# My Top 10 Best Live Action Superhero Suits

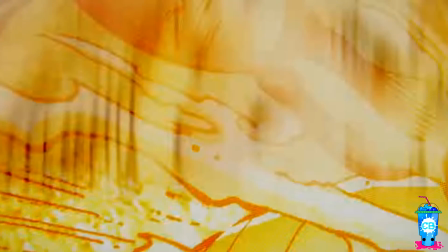For the past two or so decades, superhero movies have dominated the movie industry, and now they're more popular than ever.
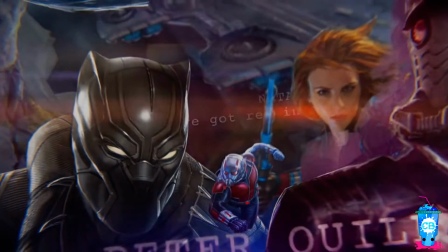And with a massive amount of superhero movies, that means we also have gotten a variety of superhero suits.
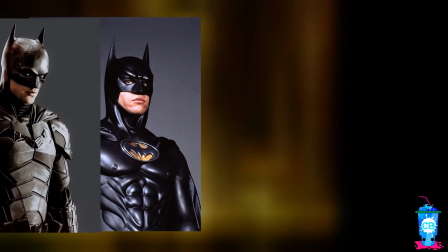Some are worse and better than others, and in this video,
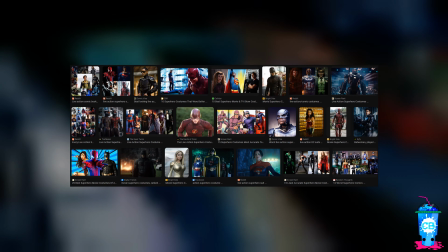I'm going to go back to the past and pick out the top 10 superhero suits that I think are the best that we have ever seen in live action.
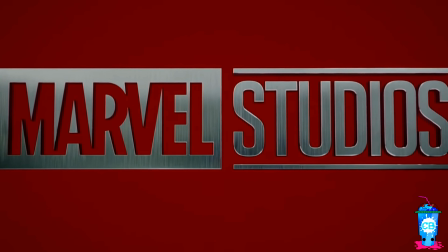Also, I think I should preface that I am not ranking these because they're so different and each have their own unique aspects about them,
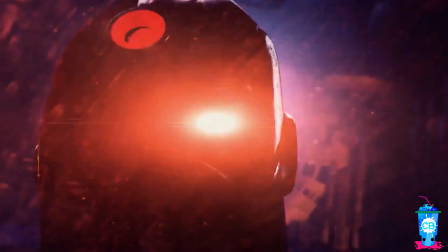and I think it's unfair to compare them to other suits on this list.
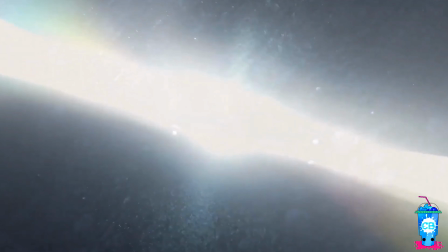However, if there are alternative versions of these suits, then I will compare them, but otherwise I won't.
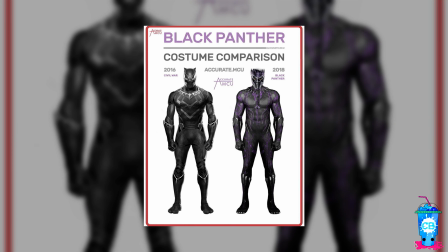And for this list, I'll be talking about these suits based on their looks and or the ways these suits represent the characters and their stories,
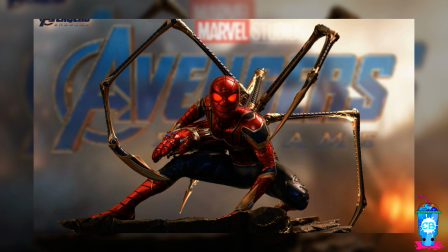not their capabilities. Also, this list is solely based on my opinion, so please just keep that in mind.
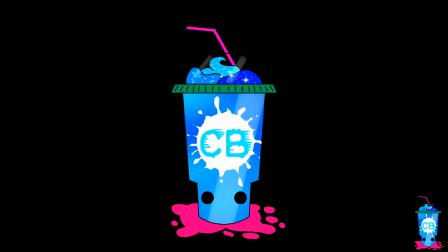And lastly, I hope you have some bit of enjoyment from watching my video. Anyways, let's get right into it.
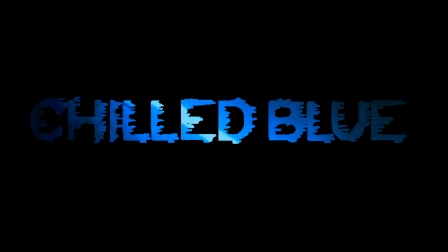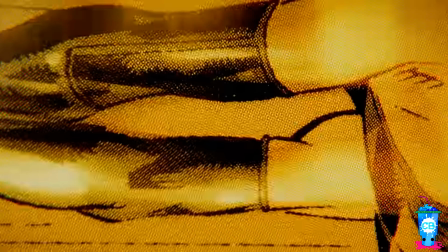So, the first suit on this list is the Black Panther Civil War suit.
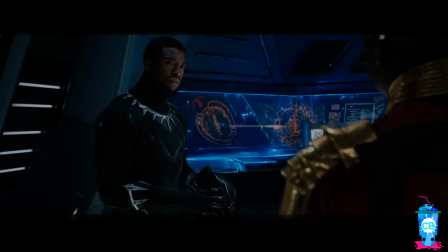I think Black Panther is my second or third favorite Marvel hero in the MCU,
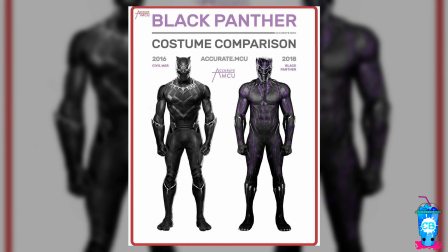and it was honestly hard to choose between the Civil War suit and the nanotech suit, but I ultimately chose to go with the Civil War suit.
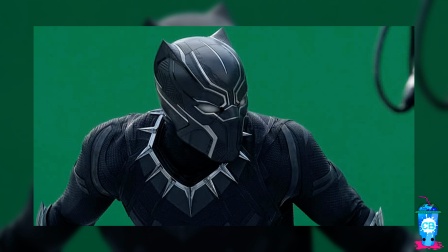This is just such a badass suit to look at. I love how bulky it is. It's more armor-like than nanotech-like, which ultimately gives this suit more of a natural feeling.
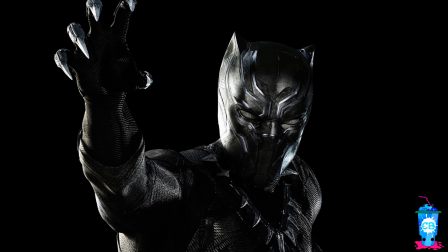But the design of it is also amazing.
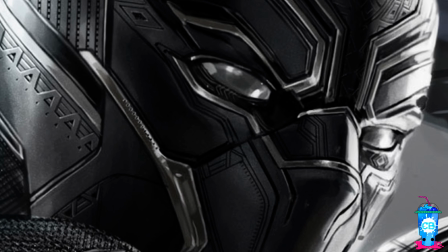It's very complex, and the etchings on the suit have many of the symbolics of Wakanda and their culture, which is a cool and a given thing to incorporate in a superhero suit.
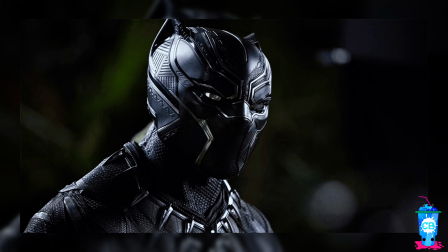The designs and lines are perfectly toned with the suit, so it doesn't look so over-designed when the suit is being worn in the day or night.
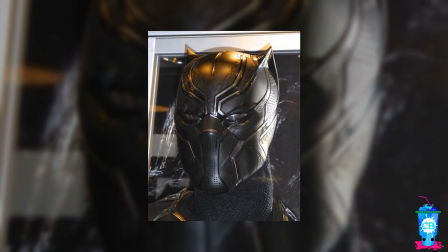I also gotta mention the mask, because I think it's the best representation of this suit,
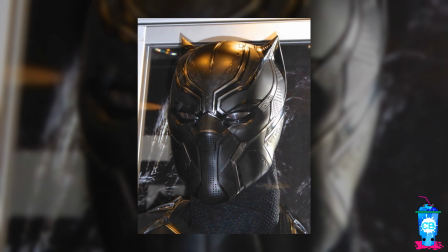as its menacing eyes makes the suit more badass and intimidating.
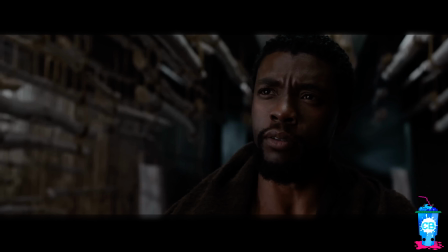It's also the perfect suit to represent T'Challa's character in the Civil War movie, who was vengeful and angry.
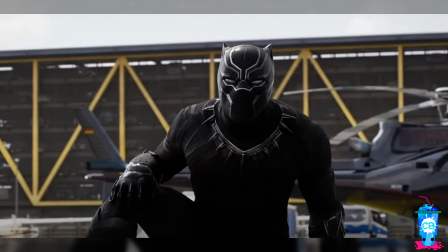This suit perfectly showcases power, intimidation, and represents the history of Wakanda, and it's perfect for the character of T'Challa.
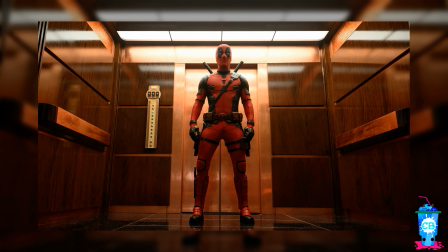Next is the Deadpool suit from Deadpool and Wolverine. By the time I wrote this script, the movie wasn't out, but now it is, and in my opinion hasn't changed.
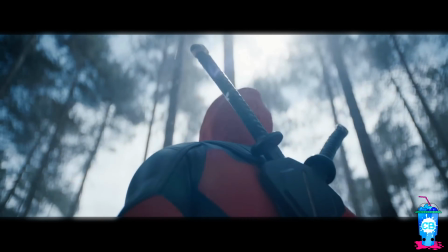Deadpool's new suit in this third film is already his best suit ever.
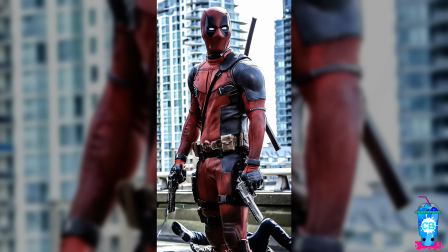The original Deadpool suits in the movies are already amazing, as they strike the perfect balance between realistic and cartoonish.
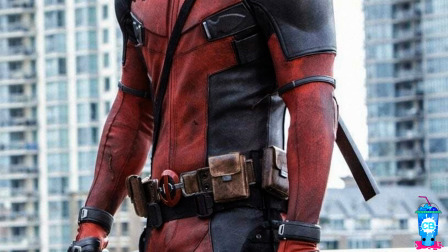It has the right amount of pouches, hoisters, straps, and the overall design and look of it is perfect and simple.
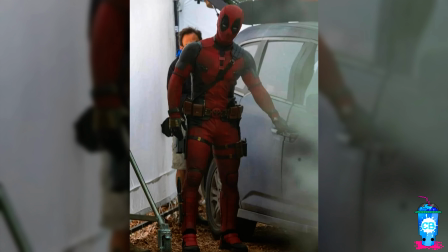And this new suit has exactly that, but it just adds a couple more things to it.
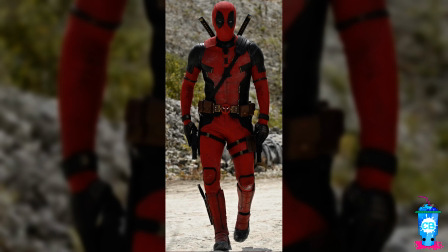In this new suit, the red portion has become a bit brighter, which makes this suit more vibrant, and it perfectly fits the tone for Deadpool's character and the movie.
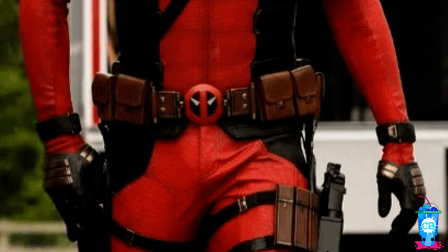The belt buckle has also changed to Deadpool's face, which is fun and even more comic accurate.
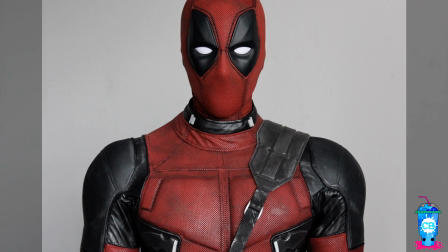It doesn't look out of place, it looks natural. This suit, just like the previous suits, has so much visual variety based on the texture and colors of the suit,
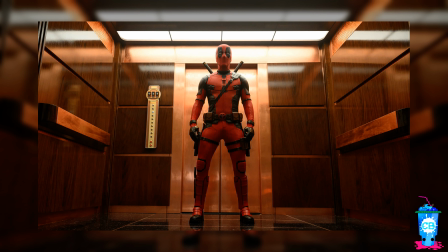which creates more contrast that looks so realistic and just cool in general.
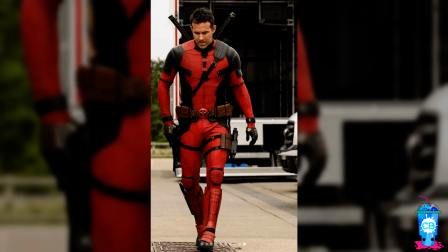The design is near perfect, not overly complicated or overly designed. It's simple enough to be recognizable and just plainly look good.
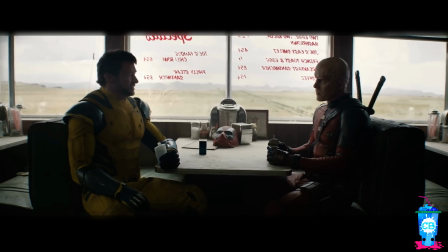It's such a vibrant and outspoken suit that definitely fits Wade's character, who is very outgoing, brash, and has a wild personality.
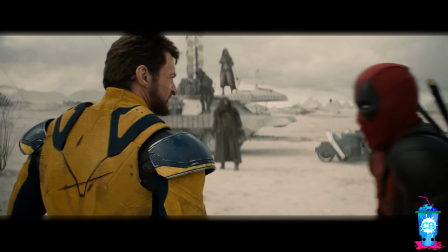Every time Wade says something wild or abnormal, it'll work because this suit works with his character.
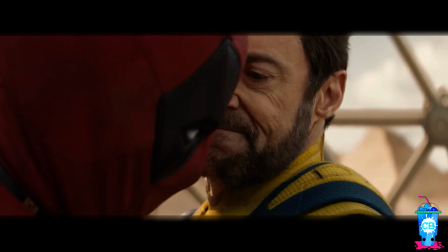It complements his wild comments and personality. Next is Spider-Man Lotus.
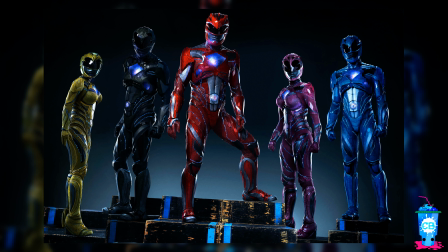Sorry, no, I'm putting up the Power Ranger suits from the 2017 film. I mean, come on, no way you're gonna look at these suits and tell me that they're not badass.
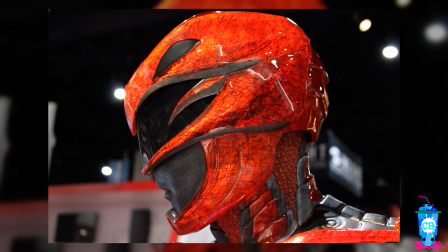The helmets are simple and well designed, definitely a Power Ranger like helmet, and they just look super cool.
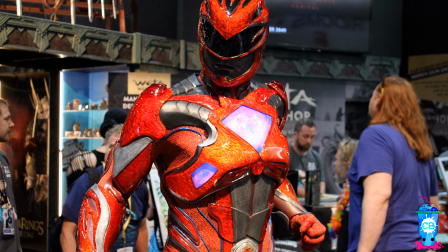I like how they even somewhat take the shape of the animals that their power coins are based on.
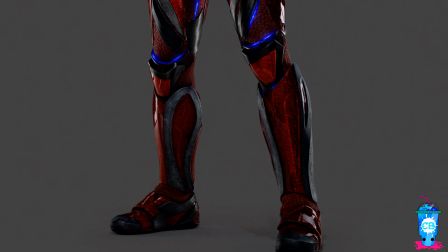They really give off warrior vibes. The rest of the armor is so detailed and complex, there's just so much to go over.